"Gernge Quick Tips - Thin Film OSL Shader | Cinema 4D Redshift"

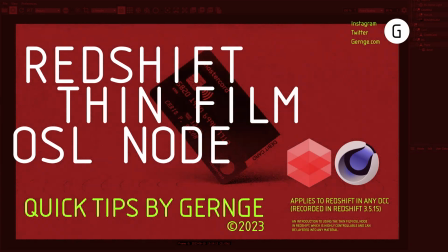0s
Hello, this is Gernge with another quick tip video. Today we'll cover the Thin Film Inheritance OSL node. Thin film is the cool color shimmering or iridescent look on things like soap bubbles or oil.
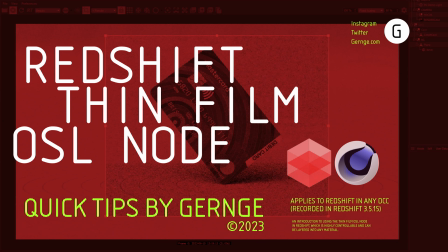11s
The effect is built into the standard surface material in Redshift, but this OSL version is much more versatile in my opinion, so I like it.
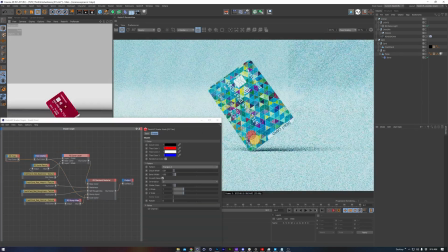20s
We'll be looking at this credit card example and combining the thin film with a Redshift tiles node to create some cool color patterns and variations.
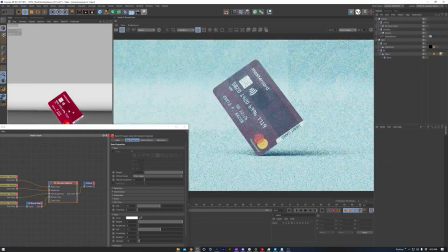28s
We'll also be comparing this to the thin film that's built into the standard surface Redshift material.
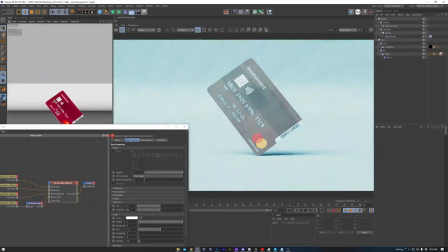34s
So let's start things off with that comparison. I've got a simple credit card asset here.
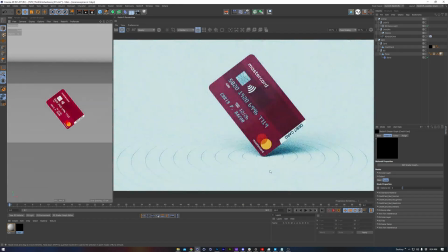38s
There's a background psych with a little ring pattern made using the Redshift tiles node and a dome light HDRI.
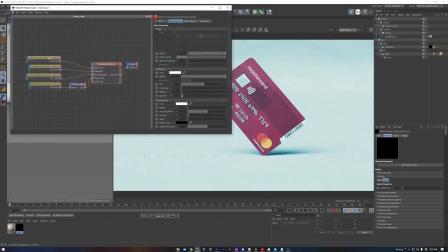46s
Very, very straightforward inside of the credit card material too. It's just the base color, metal, roughness, and bump textures.
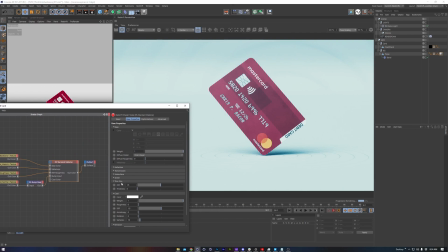56s
Okay, so let's come into the standard surface and scroll down to the thin film section and raise up the parameters a bit.
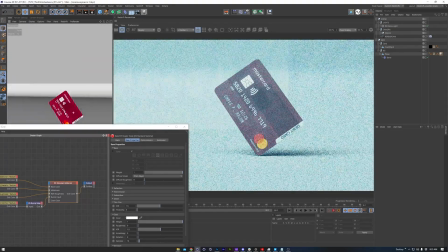63s
Playing out with these settings and trying out a variety of different combinations, we can see that this effect is rather hard to tell if anything's happening.
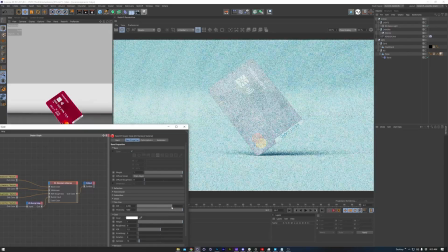72s
The settings are probably rather realistic, but I like using this effect in stylized and really obvious ways, so we're going to remove it for now.
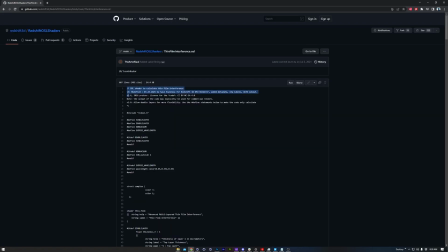82s
Hopping back over to the Redshift OSL repository on GitHub, we'll grab the Thin Film Inheritance OSL code and copy it,
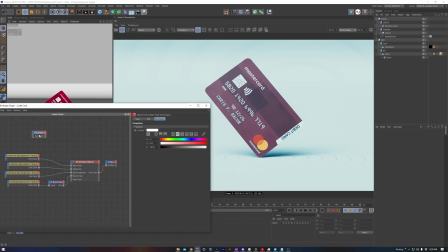90s
then back in Redshift, make the OSL node, and paste the code in place. Once compiled, we see it has a few sections worth of parameters, but I find the best way to get a sense of what's going on is to solo the node and start messing around with the parameters.
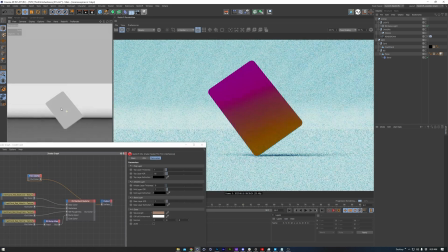107s
Panning our camera around, we can see it's starting to react to our camera angle, which is awesome.
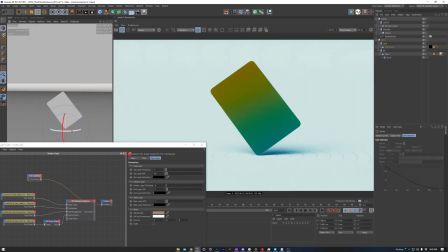111s
This also means we can rotate the object or animate it to see the color shimmer. Great. Let's explore some of these parameters. Now, I'm not going to pretend to really know what's going on with all of these, but that's completely all right.
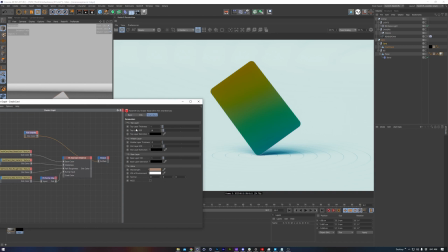125s
The effect looks cool, and that's the important part. There are a few layers and thickness parameters, which is most of what I focus on. This is a generalization, but from what I can tell, lower thickness values will appear to spread out the color gradient, and higher thickness values will bring the color gradient closer together.
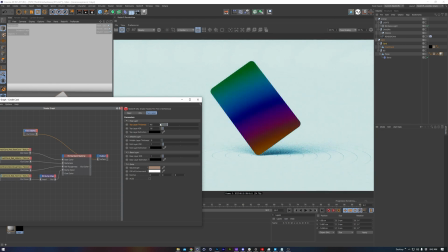143s
We can see this very clearly starting the thickness value at 0.1, then shift-clicking the amount upwards towards 5.
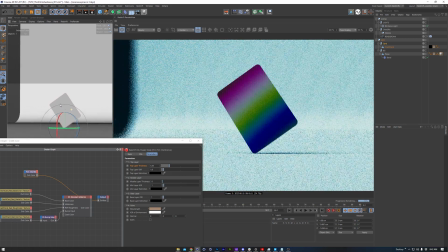151s
Now panning around, we get much more of a vibrant rainbow color effect, which is what I'm going after in this case.
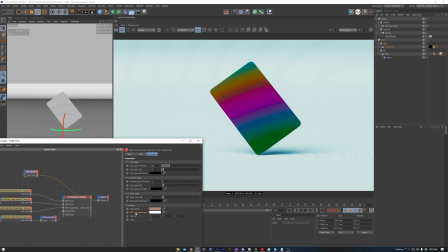160s
Moving down to the bottom of the settings, we have IOR of environment.
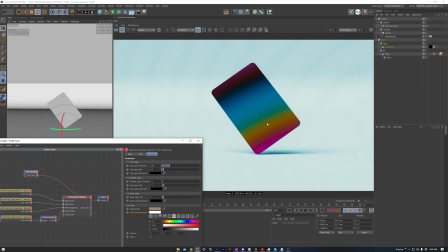164s
As we bring this value down from the 100% white color towards 0% black,
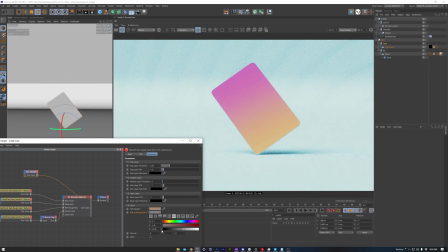169s
we can see the color saturation lowering until we're left with just a white color, which effectively is turning off the node.
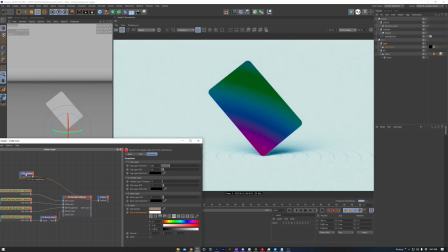177s
Let's set that back to its default and layer this node into the material and actually get things to work. If we want to keep the strength of this subtle, we can connect the thin film OSL to the coating color of the material, then bring up the coating strength.
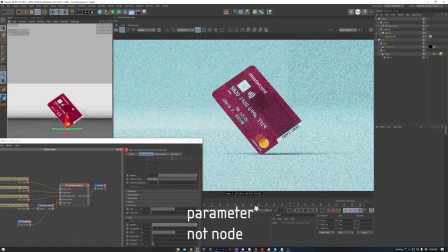192s
This will be a close approximate to using the built-in thin film node, but of course more controllable since we've got more parameters.
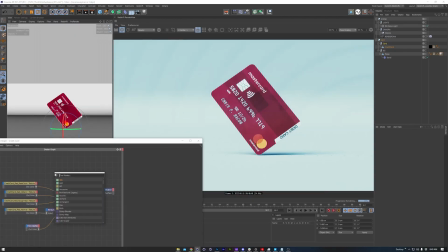200s
Looking around, it's still rather subtle in this case, so let's push things further and layer this into the diffuse color, because we're going to go for something really artsy and bold.
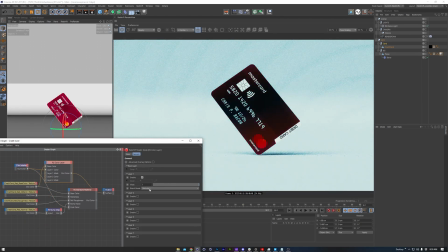209s
Now, depending on the base color or diffuse color of the object you're working with, you can experiment with different blending modes and see what works best for you.
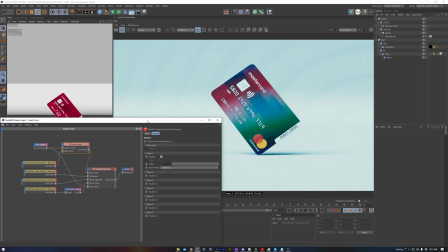217s
I think I like the look of a difference blending mode here, and things are looking really vibrant.
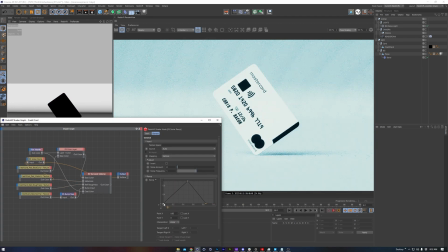223s
Although, I want to use a scalar ramp to mask away the color effect since it's blocking the text and branding logo in my particular credit card.
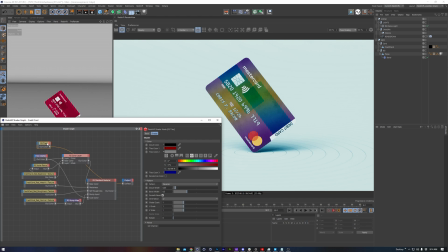232s
Since this thin film OSL has a variety of inputs, let's finish things off and have some fun.